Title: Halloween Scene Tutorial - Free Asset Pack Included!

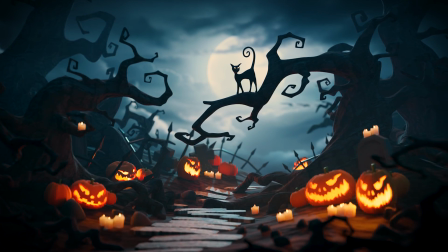0s
Do you want to create wonderful 3D Halloween scenes in Blender? Well, I've got just the thing.
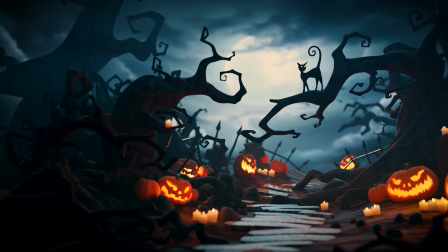4s
This is a free asset pack I made, link in the description, with creepy, spooky objects, and I'm going to show you how I made this scene from those assets.
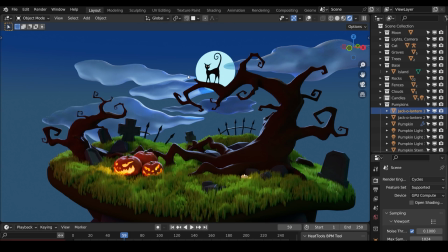13s
So I made a Halloween scene last year which looks like this. My colleagues at Gamedev TV have turned this into a useful asset pack with some extra objects, and I wanted to see whether I could make a different style this year and give you some general advice and guidance on how to go about making scenes from packs like this. so let's get straight into
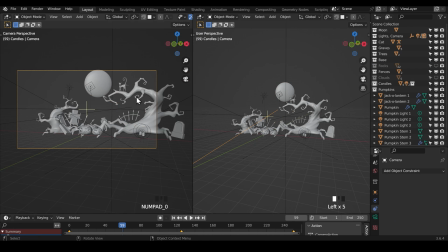30s
it first of all I deleted the base I wanted to create a different type of look so I didn't want the sort of floating island I
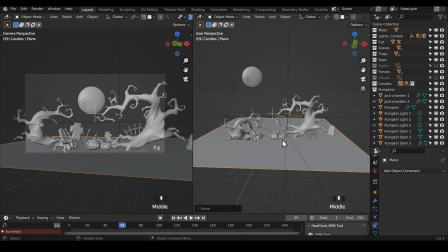37s
wanted a proper floor shall we say so I put in a plane I subdivided it a lot of times and then I just went across the sculpting
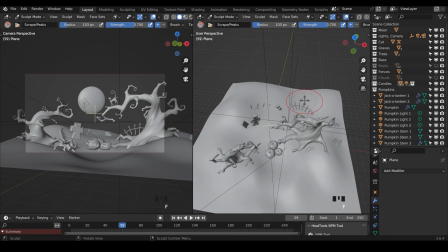44s
tool to make some sort of landscape out of this I've positioned my camera so I know exactly what I'm ending up with
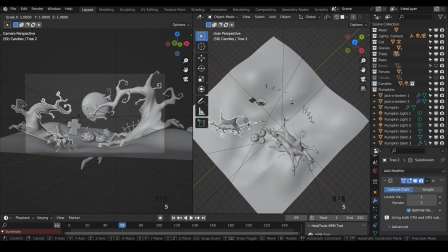51s
I would certainly recommend doing that particularly if you're doing a still scene like this or a slow zoom in.
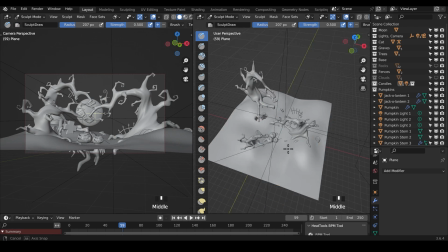57s
That way you can work on the composition straight away rather than having to move things around once you've set up your scene how you like it.
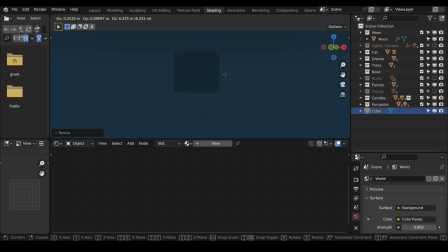64s
And you can see that I'm scaling the objects slightly and deforming them slightly, that doesn't matter too much, it's all about the end result.
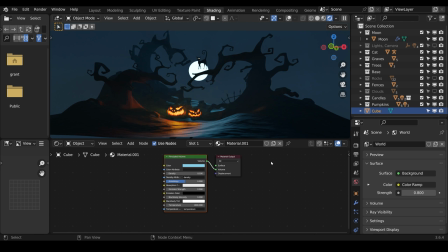70s
Once I've done that and got the things into a relatively nice position, then I went across to the shading tab to think about the lighting.
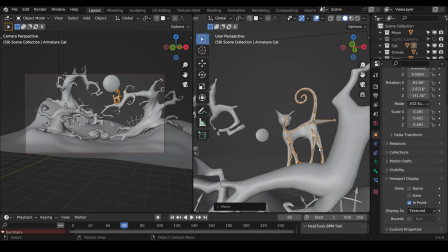78s
I've put a big cube in surrounding the whole of the scene and that's going to be my volumetric.
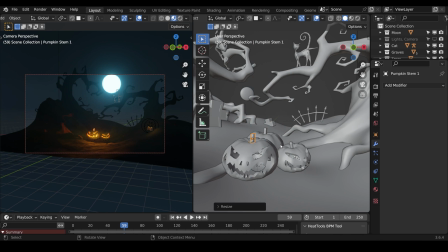84s
So I've put a simple principled volume node and plugged it into the output
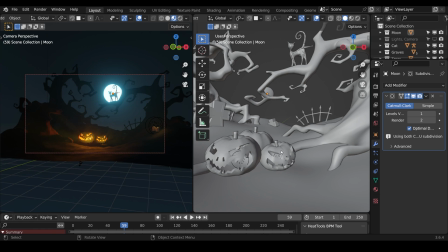89s
and I've put the density right down to something like 0.001 or something like that.
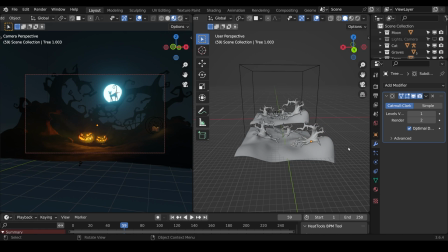94s
So it's very subtle and just a light fog basically.
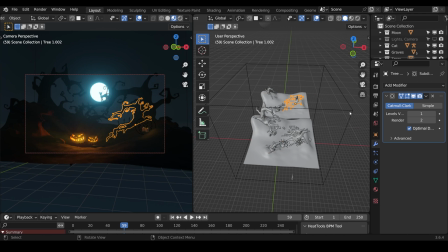97s
Then I just go around copying elements and moving them into position, maybe slightly moving and adjusting the actual camera as well.
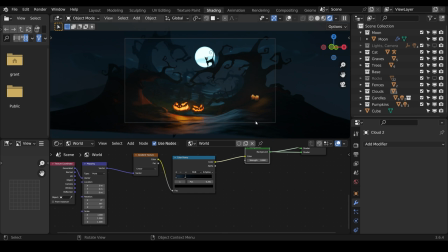105s
The cat in this is still the main focal element so we're trying to lead the
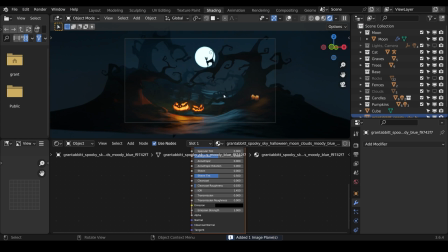110s
viewer's eyes into that position and hence all the sort of curve around that point.
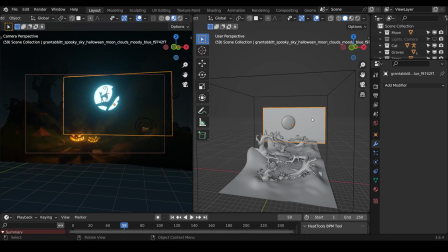116s
So things are generally sloped in towards that direction to supposedly lead the eye.
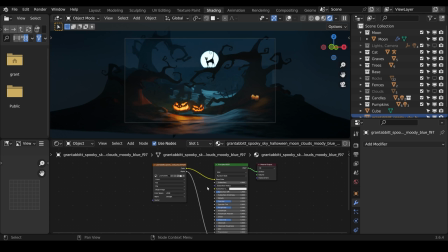122s
I wanted this to have a slightly more realistic element so I brought in a background image of a sky at night a very sort of moody
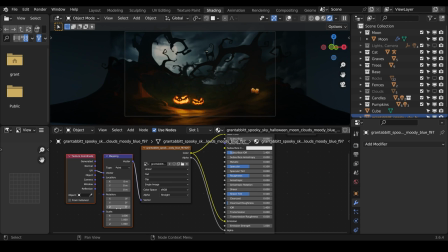129s
sky i used the image as planes add-on so i can easily bring it in and then i hooked it up to the emission it's got the
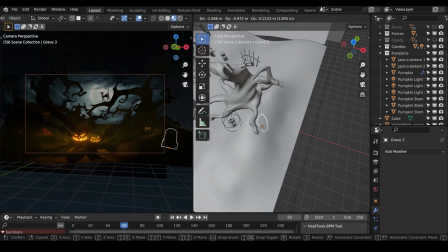137s
alpha hooked up there as well you don't actually need that because it's not transparent if you're going to use an image in the background you need to plug it into both
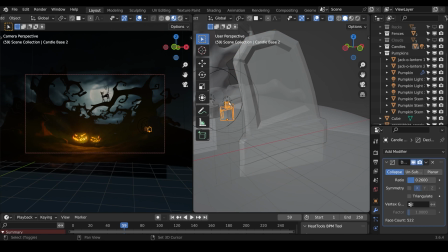144s
the diffuse and the emission so it's nice and bright in the background i think i set my emission to 2 so it
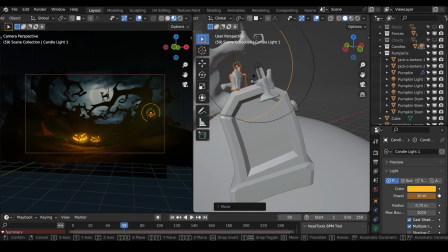151s
does actually give off a little bit of light as well but i do actually put a spotlight in the background in the end as well to give it that moonlight look
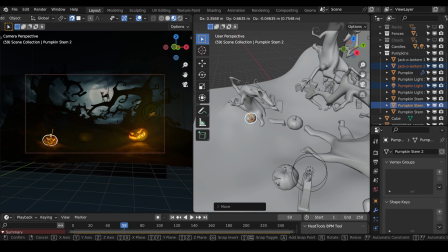158s
now i'm just moving around the pumpkins and the candles into position and again i'm trying to lead the eye into the middle
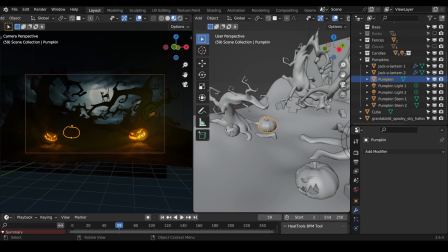165s
so you've got a sort of line of pumpkins going towards the cat if i'm honest this was a tiny bit awkward because i had the pumpkin top
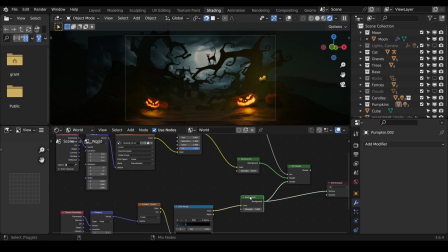174s
and the pumpkins as separate objects they really needed to be joined together i think in the pack they are joined and the lamp inside really needs
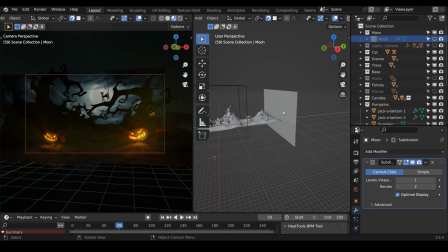182s
to be joined as well so you can just select it as one object and move it about and you can see here i'm setting up the spotlight in the background a blue light is very nice for moonlight
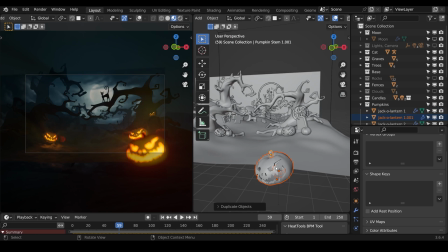191s
and i'm trying to go for orange and blue look to the whole scene so no
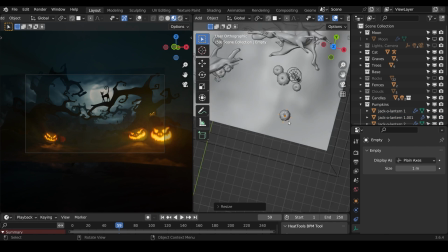197s
other colors except orange and blue you can certainly see the effects of the sort of mist or fog with the principled
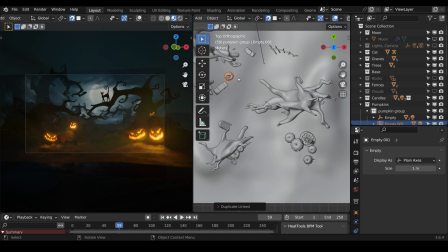204s
volume node i think i turned the density down a little bit later on because it feels a bit too much at the moment but it's kind of fun if you wanted that
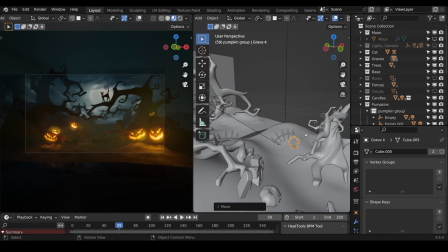211s
sort of look i'm moving the railings into position as well and later on i move them so they kind of point up towards the cat again leaning
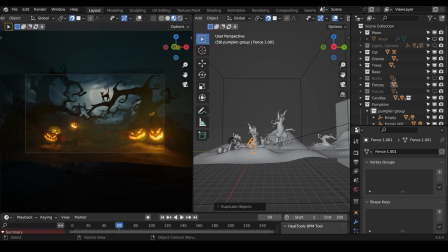219s
inwards trying to focus the attention on the cat in front of the moon
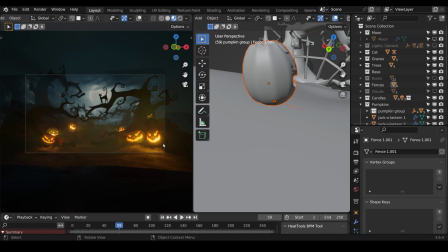224s
now i would say there are two elements to setting up a scene
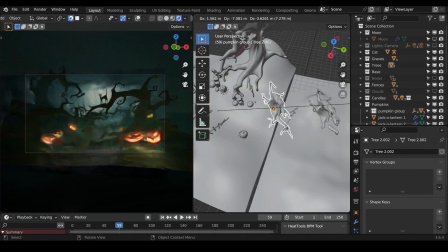229s
like this one is positioning your items and two is lighting I would actually go as far as to say that the lighting is the most important out of these two.
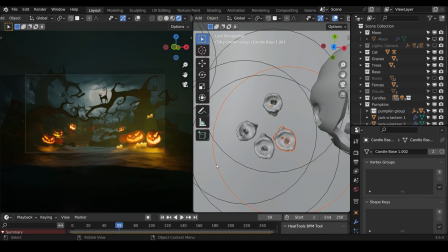238s
It's difficult to say because you can't really have one without the other, but lighting seems to make the real difference here.
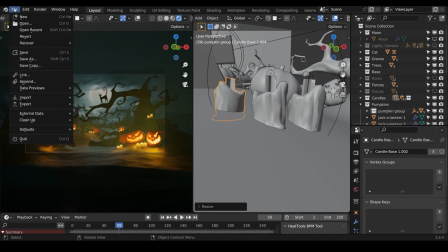245s
And for the most part, this scene is now built, I suppose.